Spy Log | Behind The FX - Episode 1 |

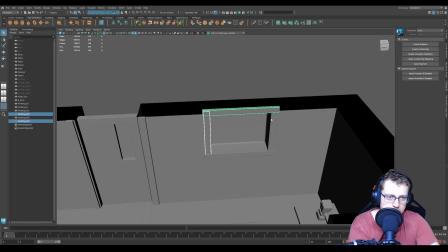189s
So some of the models that you'll see that are already in the scene, such as the hammer, the pistols, the mask, and the tables,
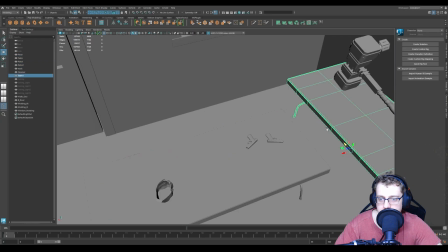194s
I made those a little bit earlier when I first had the idea and started coming up with the models for this scene,
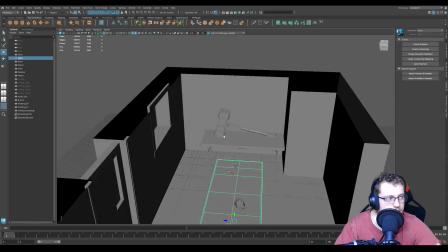201s
essentially. And to give you guys a bit of an idea of what it's going to look like in the end, is I'm going to go for something that was like the credits for Chapter 1 of
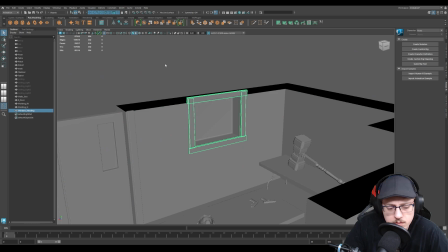208s
the game, in which I kind of used the camera to fly around specific props that were used in the short.
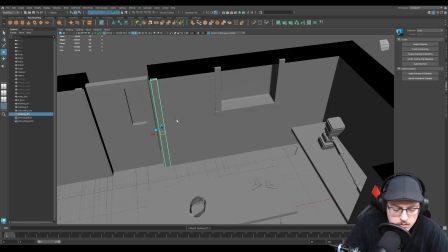213s
And if you haven't seen that, please go ahead and check it out. It's still on the channel. But yeah, so around kind of similar concept there.
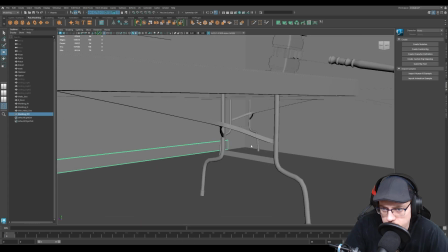219s
So those things are already pre-modeled because I wasn't recording yet. And yeah.
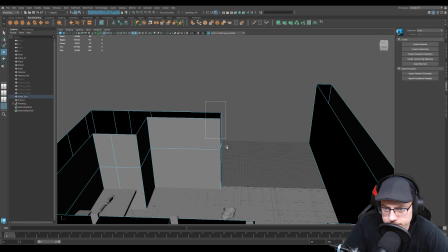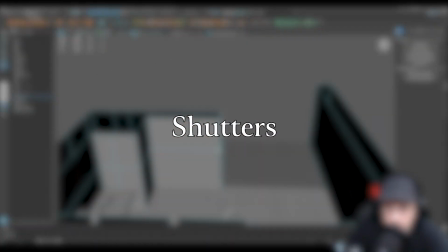232s
So coming up next is the shutters here,
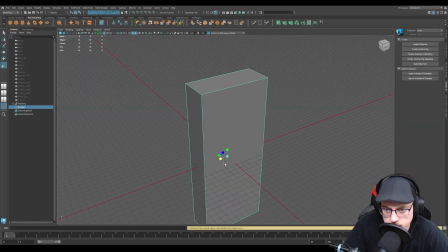234s
and these were like wooden kind of shutters that were on the right by the entrance from the rest of the basement into this like room that I'm modeling into.
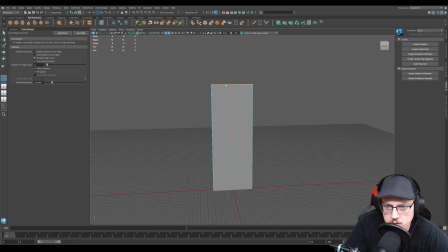243s
So I, again, just trying to strive for accuracy here. I just wanted to get as close as I can to the original and just kind of reflect a lot of the elements, because the main thing is that it's recognizable.
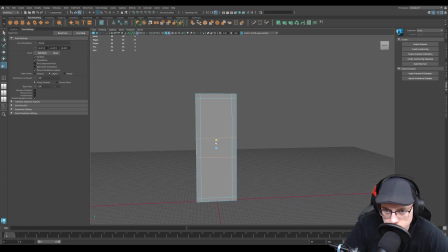252s
I mean, it's a building that's been in the series, or I guess a room that's been in the series several times.
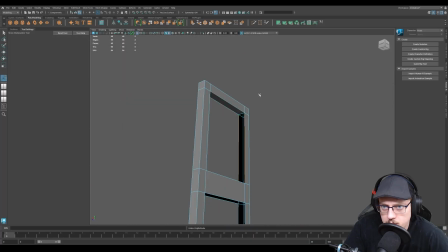257s
So again, I'm just trying to strive for recognizability, but also just trying to be efficient with it as well.
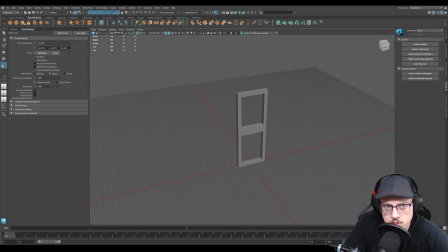264s
I don't want to have to model too much more than I have to model, because that's just going to add extra strain on the computer and just things that I don't necessarily need.
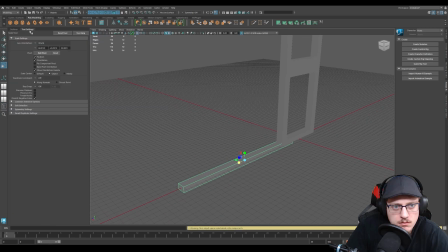273s
But yeah, so I just wanted to add these in because I feel like that's definitely a recognizable element to the room.
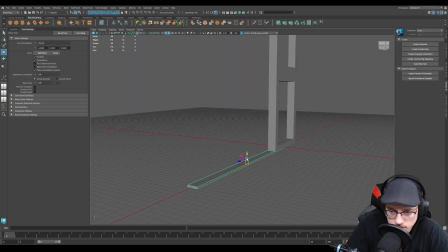278s
And yeah, so